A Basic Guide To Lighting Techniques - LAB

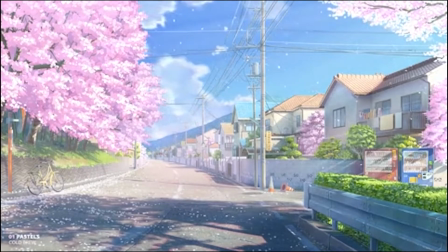Yo my slams, welcome back to another video. Today in this video I'm going to be going over a few of some simple basic lighting techniques that you guys can use in your film or photography.
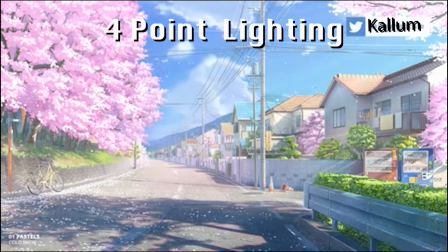In this video I'm going to be going over 4-point lighting, split lighting, Rembrandt lighting and spotlighting.
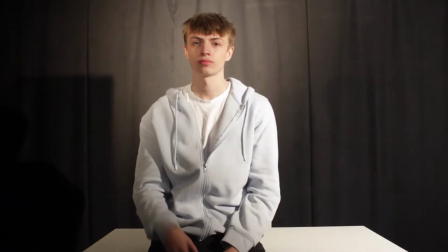4-point lighting consists of a fill light, a key light, a backlight and a background light.
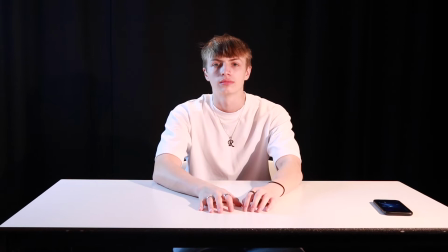4-point lighting is similar to 3-point lighting in that the position lights can be used to present the subject however the user wants, whilst also controlling shading and shadows for different effects.
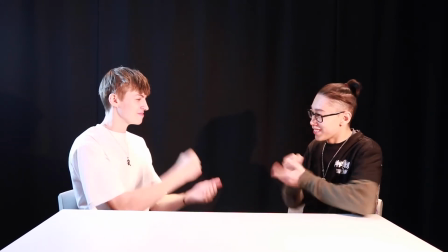Each of the four lights have their own specific purpose and allow the subject to be well lit with the addition of depth to build emotion.
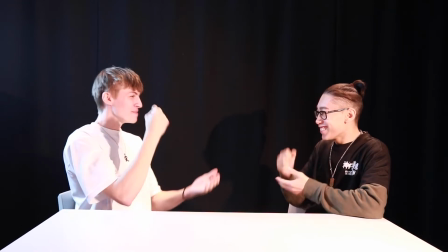The key light is the main light of the subject and should be positioned so that it illuminates as much of the subject as possible.
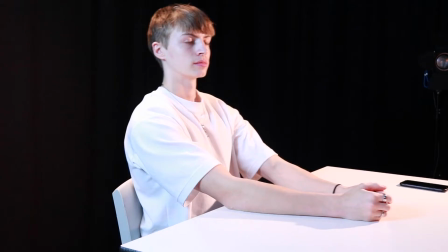Its primary purpose is to create the exposure within the scene or shot. The light being enforced on the side of the subject means that there will be dark shadows on the other side.
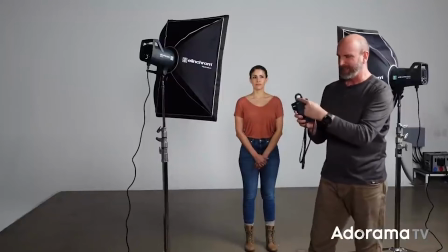This is where a fill light is introduced. The fill light fills in the darker, shadowed areas that the key light cannot reach.
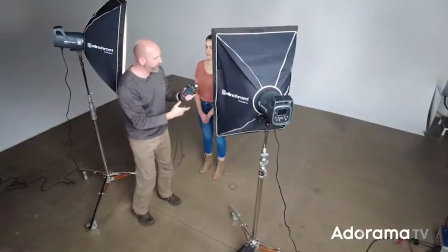Utilizing a diffuse light as the fill light creates a soft and even effect, a good choice as the purpose of fill is to assist the key light in evenly lighting the subject.
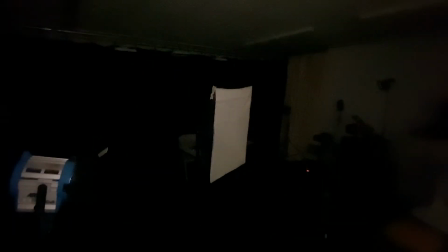This will also help to avoid any unintended chiaroscuro effects. The purpose of a backlight is to separate the subject from the background.
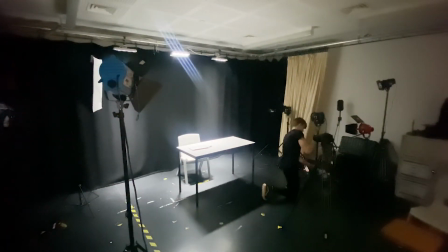It adds dimension and contrast to the shot and serves to help focus the viewer's attention on the subject by highlighting the outline.
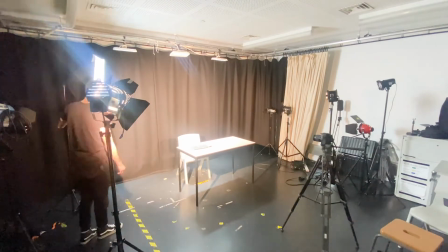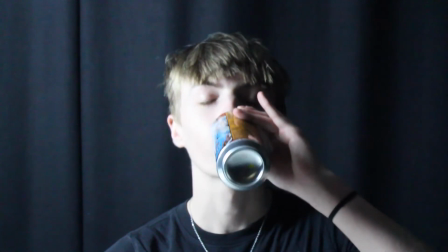Split lighting is a lighting technique that lights up half of a subject's face while leaving the other half in the shadow, essentially splitting the face.
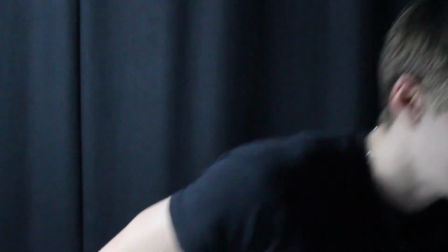This splitting effect is achieved by a light source that is perpendicular to the subject, illuminating directly from one specific side.
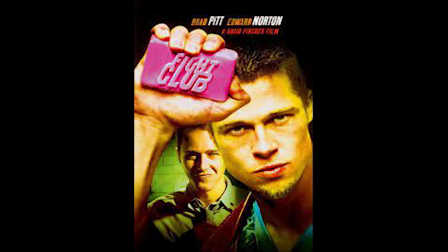Here we see an example from the movie Fight Club.
What do you want me to do? You just want me to hit you?
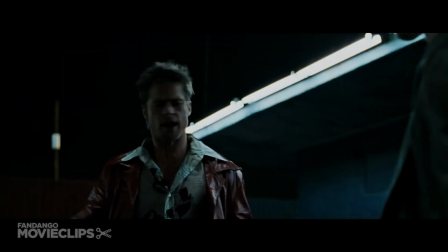Come on, do me just one favor. Why? Why? I don't know why. I don't know. Never been in a fight. You? No, but that's a good thing.
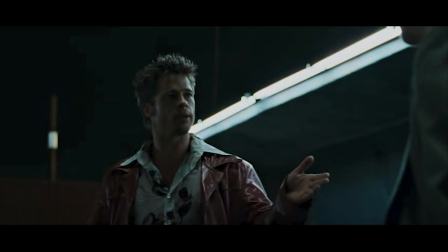No, it is not. How much can you know about yourself if you've never been in a fight?
The split lighting in this scene causes the subject's face to be split in half between the light and shadow.
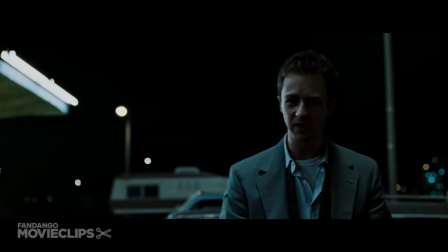This creates a heavy depth and truly adds to the drama of the scene.
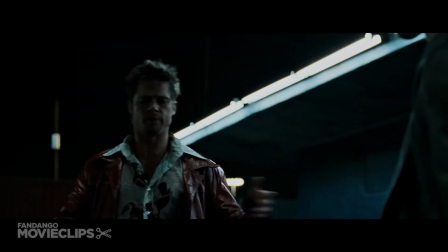It could also imply that the main character is being hidden in the darkness, which is keeping the audience from knowing why they are doing this to their friend. Rembrandt lighting is a basic lighting technique that creates a triangular shadow under a subject's eye. This style of lighting is commonly used with one light source and a reflector.
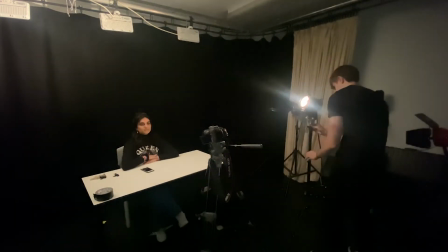It is a very common and popular technique due to its simplicity and naturalistic effects it produces in one shot or scene.
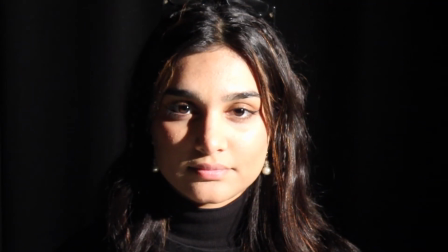One side of the face is well lit due to the light source, while the other side is shrouded by shadows, which adds geometric shapes upon the subject's face.
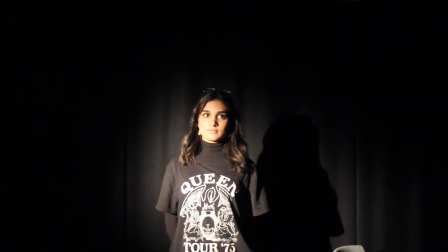A spotlight is a bright light that illuminates a small area, with the area often being a subject that draws the audience's attention.
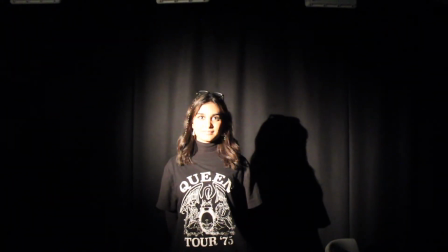It comes with a variety of light shaping features that can be used to get a wide range of lighting effects, including soft and hard lighting.
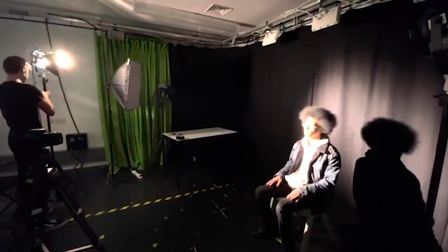There is glass in front of the light that almost acts as a magnifying glass, and it directs light to a certain point.
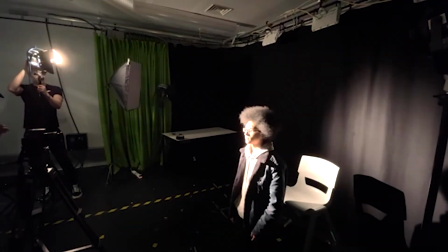Different shaped objects can be placed in front of the light to create different effects that can change the environment of a scene and/or evoke certain emotions.
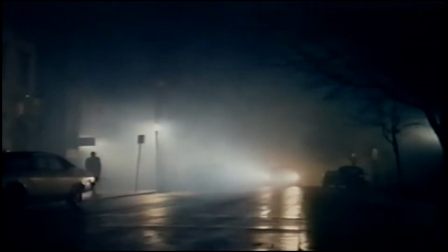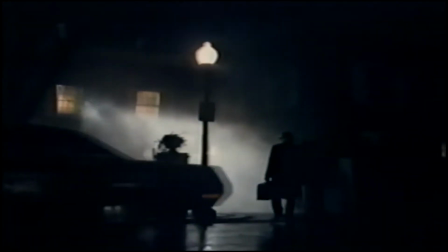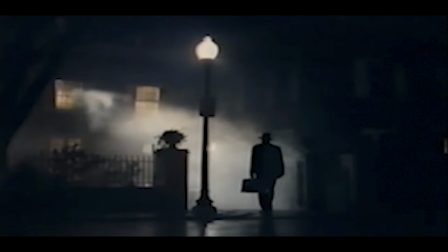Taken from the film The Exorcist, an example of spotlighting can be seen during the priest's arrival.
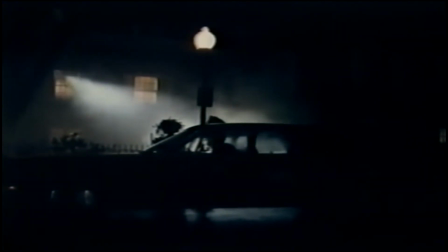The spotlight used here highlights the priest arriving outside the possessed house and shows his importance in the film. The light is also used to show the priest and us, the audience, where the possessed child is, which is the top middle room.
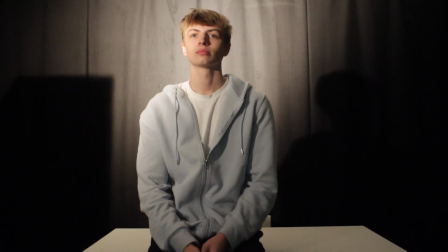Hopefully now at this point in the video, you guys have a basic understanding of a few simple lighting techniques that you can use in your film, photography or whatever else you want.